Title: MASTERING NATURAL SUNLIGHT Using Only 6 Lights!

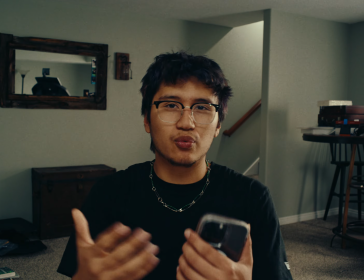249s
I don't know if you guys noticed, but like in real life, sunlight hits in different spots.
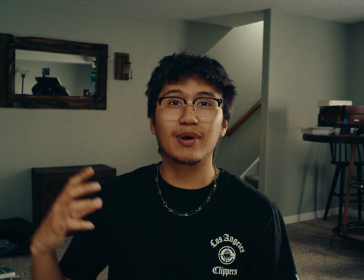255s
Like if I could do this differently, I probably would keep my face lit the same,
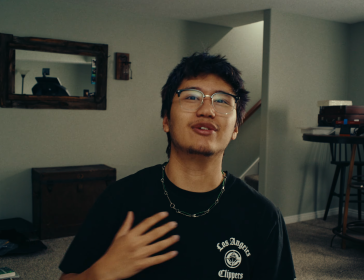261s
but I probably have a mirror spiking me right here just to kind of add like that shade,
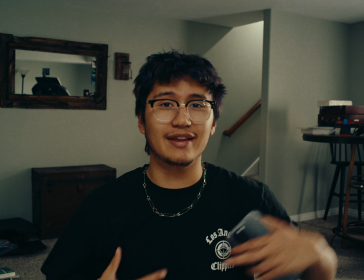264s
probably spiking me over here just to help add in that like we're in a big room that has lots of
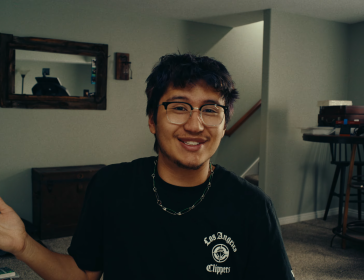271s
windows and there's light flooding in, you know. I could have just waited to do this until like tomorrow, but yeah, because they get delivered tomorrow.
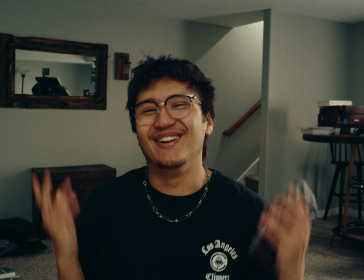279s
That's kind of damn. I don't know. I'll do something else when I get them.
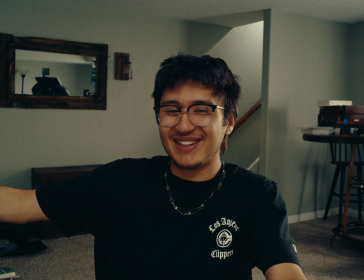285s
But yeah, there's a 5x7 bounce just literally clipped to stuff, and it's just giving me a little bit of return.
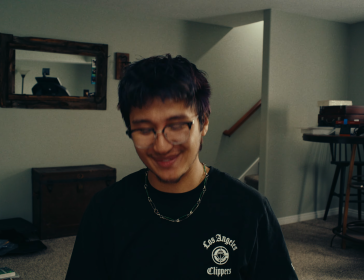290s
So I'm really rusty at making videos. This is kind of embarrassing.
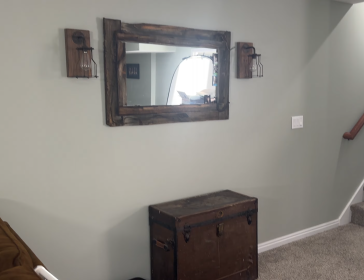294s
All right, so next we have an Amaran F21C, literally just hyped up to the ceiling, and it's kind of blasting right into it.
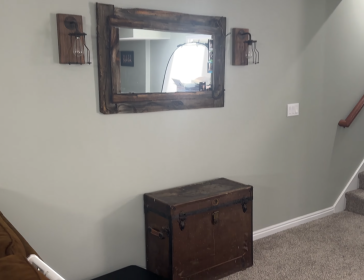302s
I probably could have gone more fill,
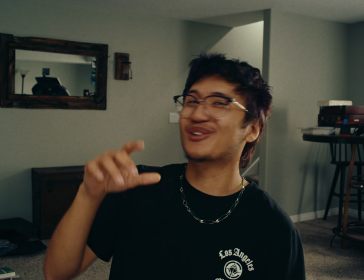306s
now that I'm thinking about it, because I also have the grid on it, and it's like only covering like half of it. I just kind of have it hanging.
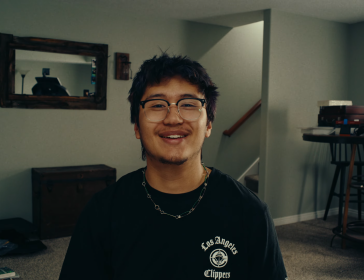314s
I don't know. I'm lazy, but it is what it is.
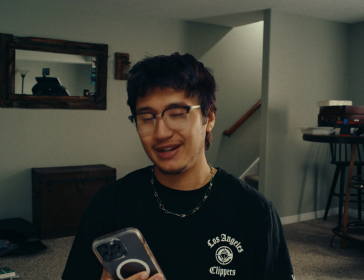319s
I like roll off, and that's where we're gonna say that is. Anyways, this is at 42%, and this is what that's doing.
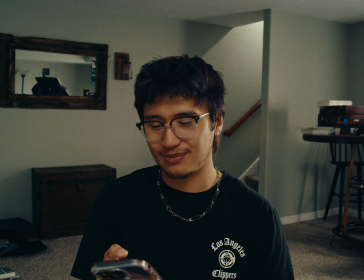326s
It's literally just, oh man, do I want it to go up? Okay.
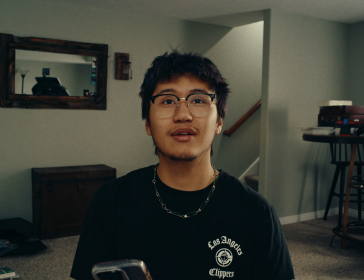332s
Can you even tell? Yeah, I don't know.
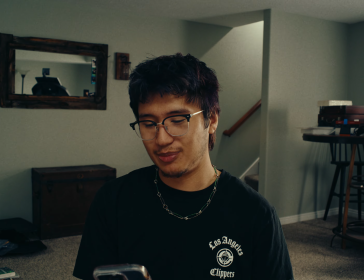337s
I don't want to like reposition the light right now, so I'll just put it back to 42 and just call it a day.
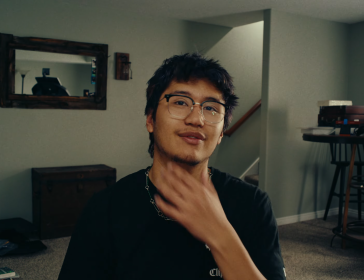344s
You can just see that a little bit of like kicker, whatever.
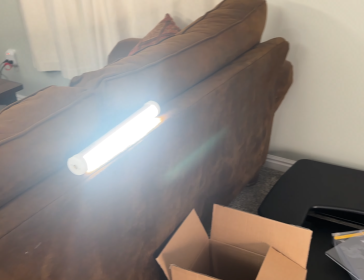348s
That's at 56 Kelvin. And then last but not least, we actually have an Amaran PT1C just literally just sat on my couch here,
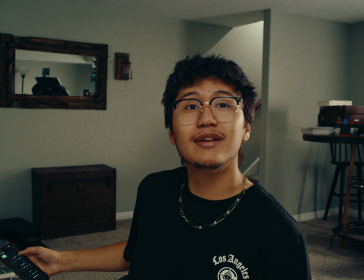357s
and it's just filling in that little bit. You see that?
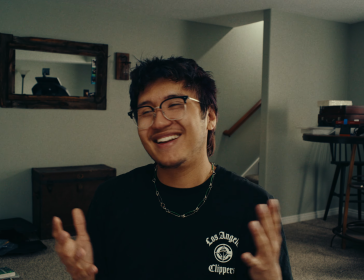363s
Yeah, pretty cool. If I were to do this again, I'd probably change what these two lights are doing to kind of make
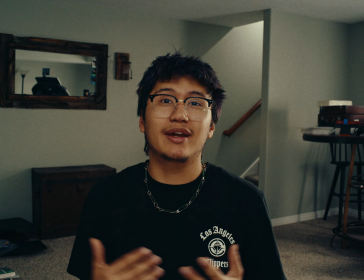370s
everything not as moody, because you know, as I sit with this a little more,
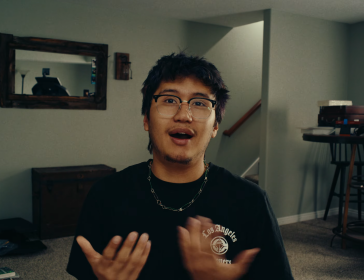375s
it definitely does feel more interviewy, which I think is fine. Like, I wouldn't necessarily be mad if this was like my interview light.
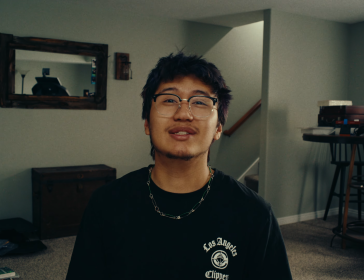383s
What I wish I would do possibly is probably change my Amaran F21,
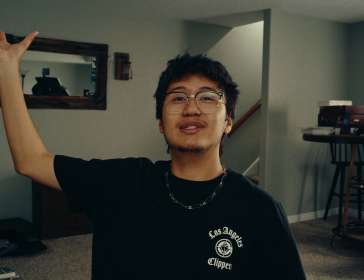389s
probably take the grid off so that it bounces a little more and gives me a little bit of a hair. You know, I'm gonna do that right now.
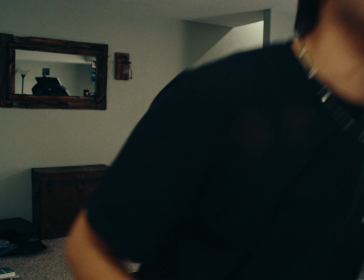394s
Hold on.
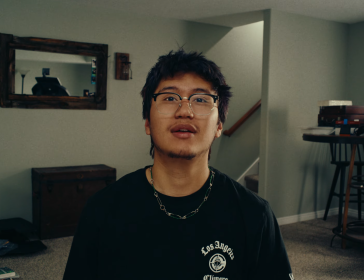398s
How's that look? Not too different, but
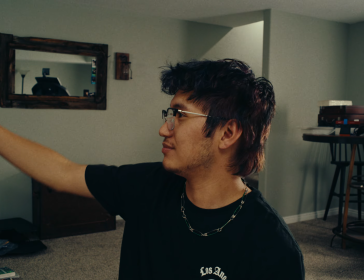402s
I actually dropped the F21 like a I don't, guys, I'm so bad with height.
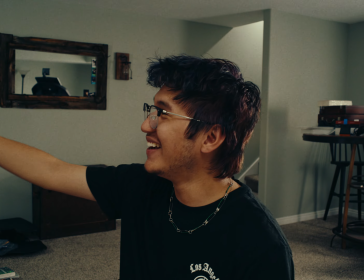409s
I just brought it down. Okay, I brought it down, and I kind of just like yoinked the grid off.
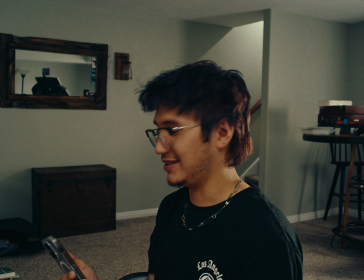415s
So let's see what it's doing. That's the Amaran PT1C. That's embarrassing.
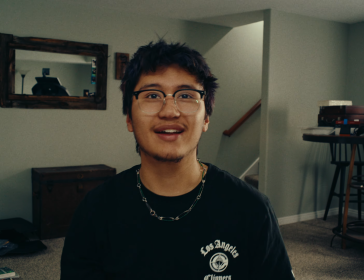420s
Amaran F21. Okay, that's fun. I like that. I keep looking at the monitor.
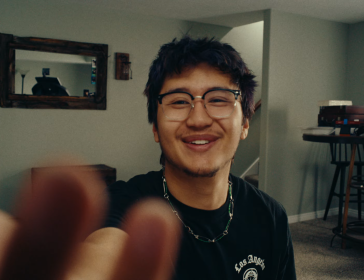427s
Okay, I gotta look at you.
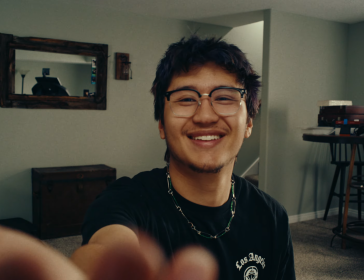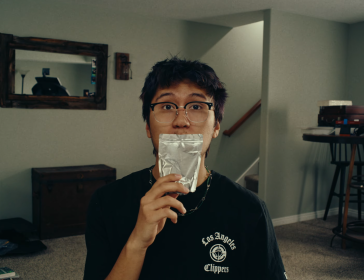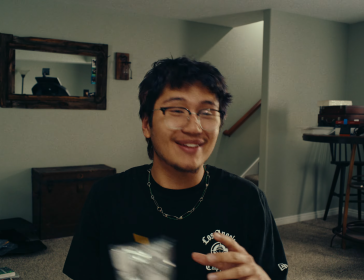441s
That's basically it. I mean, that's not basic. That is it. Like I said, like we'll go one by one with everything. All right. Can you hear me? Because you for sure can't see me. Let's start.
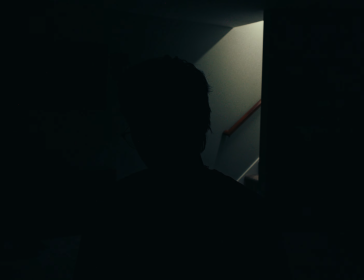456s
Amaran PT4C. Boom, sunlight. Then we'll come through with the Amaran 660C through the 5x7 diffusion.
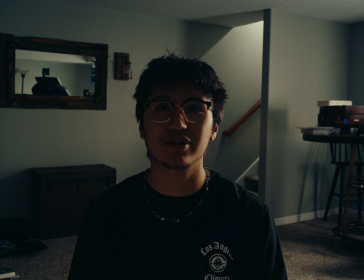464s
Help get some texture. And I also really like what this is doing, because even though the shadows aren't necessarily like harsh back there, like you can still see them, and for this I'm actually enjoying it.
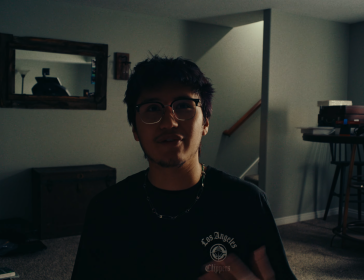478s
I like that it's not just flat. If I had like a Cucaloris or something, I definitely would, I don't know, I debate on if I would, because like you see stairs right there, so you know we're downstairs, but I don't know,
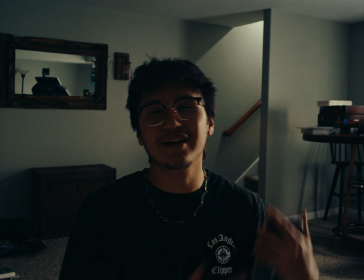491s
like it could be the base floor and there could be some trees and leaves kind of kicking in. I don't know. I would really like to hear opinions on that.